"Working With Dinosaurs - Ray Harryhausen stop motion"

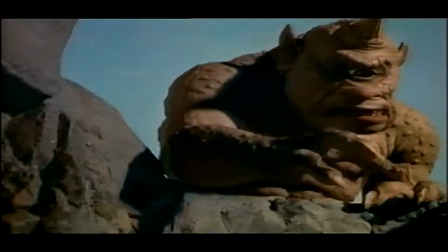And it's not just an actor with one eye glued in the middle of his forehead.
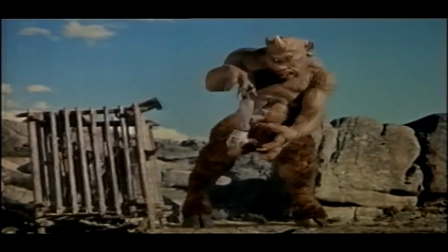From the minute it comes on with that fantastic Bernard Herrmann score, there was something really different and quality about this picture. Now, after the cyclops appears in the first reel, almost nothing happens in this picture for the next half hour. And when you're watching it again, you go, geez, I'd forgotten that there's no special effects. There's just a lot of people walking around in these palaces.
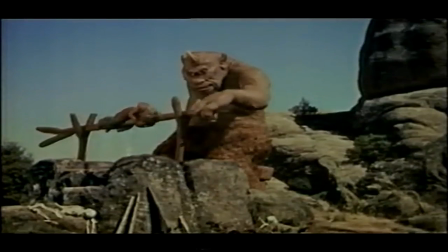But seeing the cyclops moving and eating
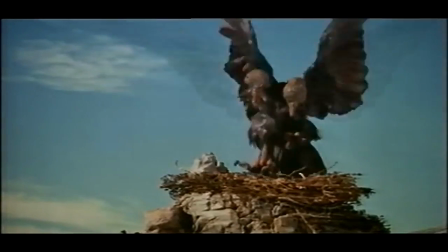people and the giant rocks and the skeleton thing at the end,
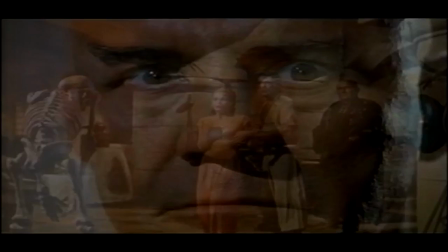it was a very magical movie.
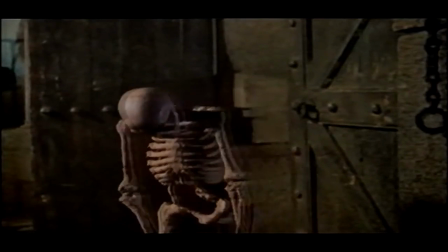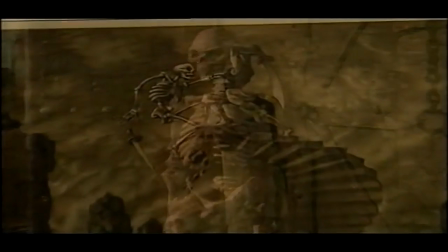I always wanted to animate a skeleton. This was the first inspirational drawing I made.
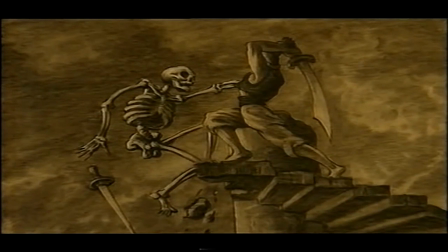Now, I knew that you couldn't have a modern-day character such as James Bond fight a skeleton, that it would be comic.
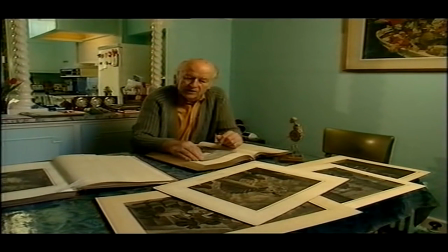So I went back to the Arabian Nights, and I found that you could believe that Sinbad would fight a skeleton.
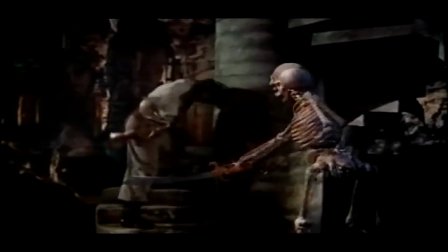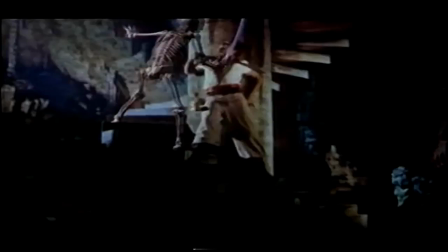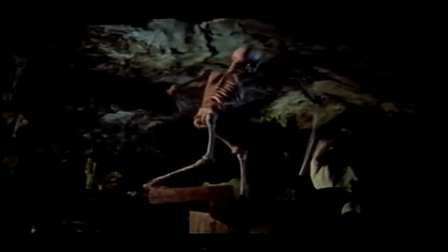I think it's virtually impossible for an audience to appreciate the painstaking hours and
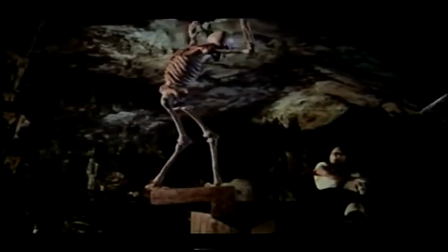hours of work required to generate one single shot of two or three seconds in the stop motion process. And having sort of dipped my toe into those waters briefly as a stop motion animator for for a few months, I can say it is probably one of the most grueling experiences of my life.
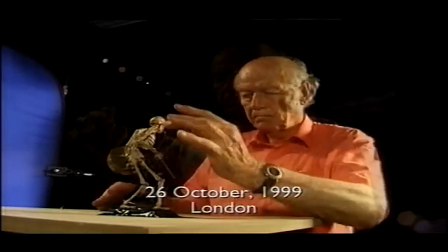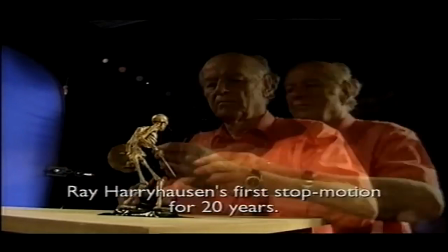It takes a certain kind of mind to be able to say, okay,
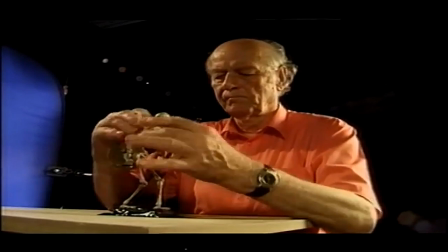I'm going to be spending the next five weeks of my life trying to make these scenes come to life, because there is a certain amount of tedium to it,
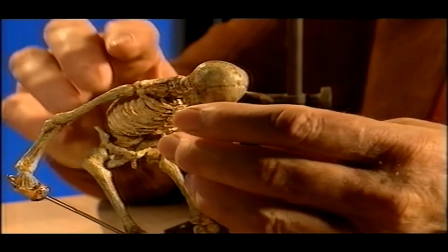and it's extremely technical, and that's probably why there weren't that many people who did it.
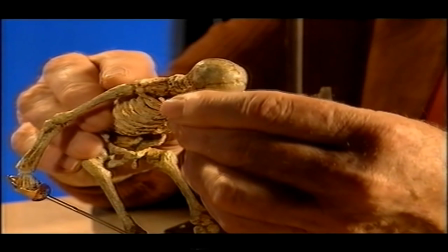You have to break down all the movements into static positions. You're actually making a series of still pictures.
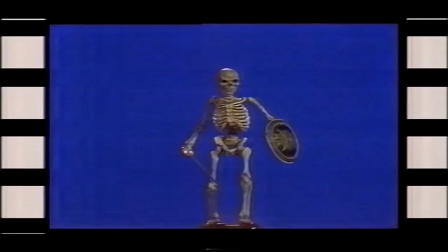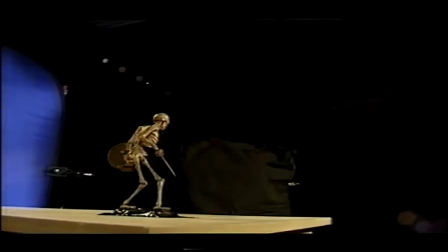There were times that he stayed in the studio the whole night, clicking off a frame at a time so that he could remember where he left off. He'd just pull up a bed alongside the camera, and his foot was attached to a pedal that clicked off the frame.
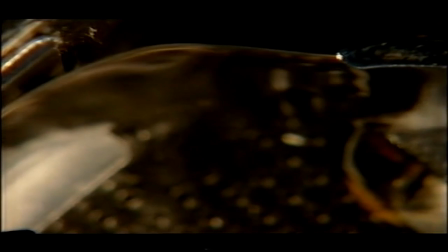The frame.
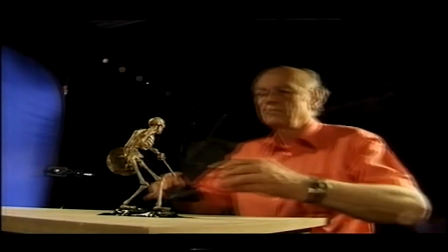Stock motion is a very solitary job.
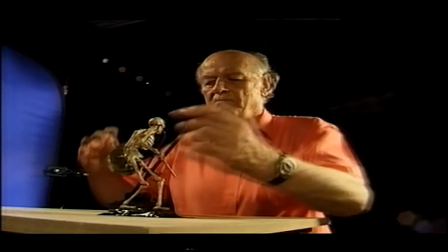You know, the concentration is so specific and exact, and you can't lose it for a moment because you've got, you know,
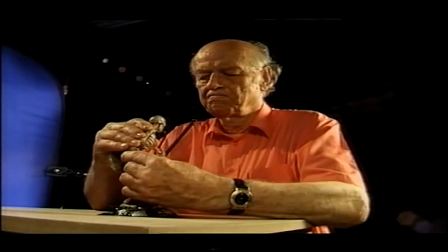you've got 60 or 80 body parts that all have to move in a continuous direction and be advanced the right distance every single frame, or else it's not going to look right. So it's best to do it quietly, away from everybody. Don't lose that concentration. Don't answer the telephone. If the telephone rings and you go away to answer it, and you come back and you say, was that Hydra's head moving forward?
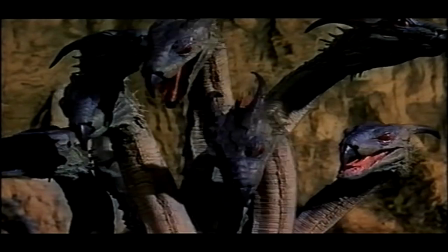And you'd wonder whether the third head was moving forward or backward. But one tries to overcome that.
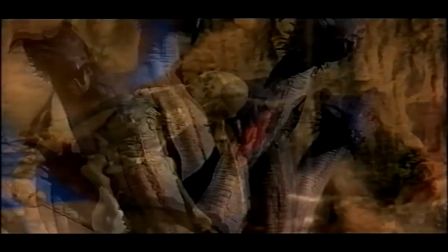You have to keep the physiognomy in synchronization so that the movements look graceful.
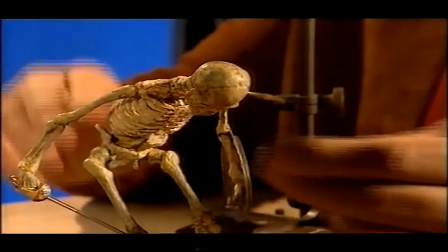For example, I move it maybe a millimeter, take this out and shoot one frame.
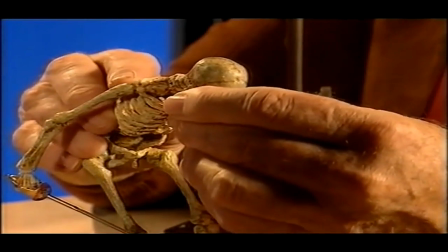Then I put this back, move it another millimeter, and shoot it one frame of film.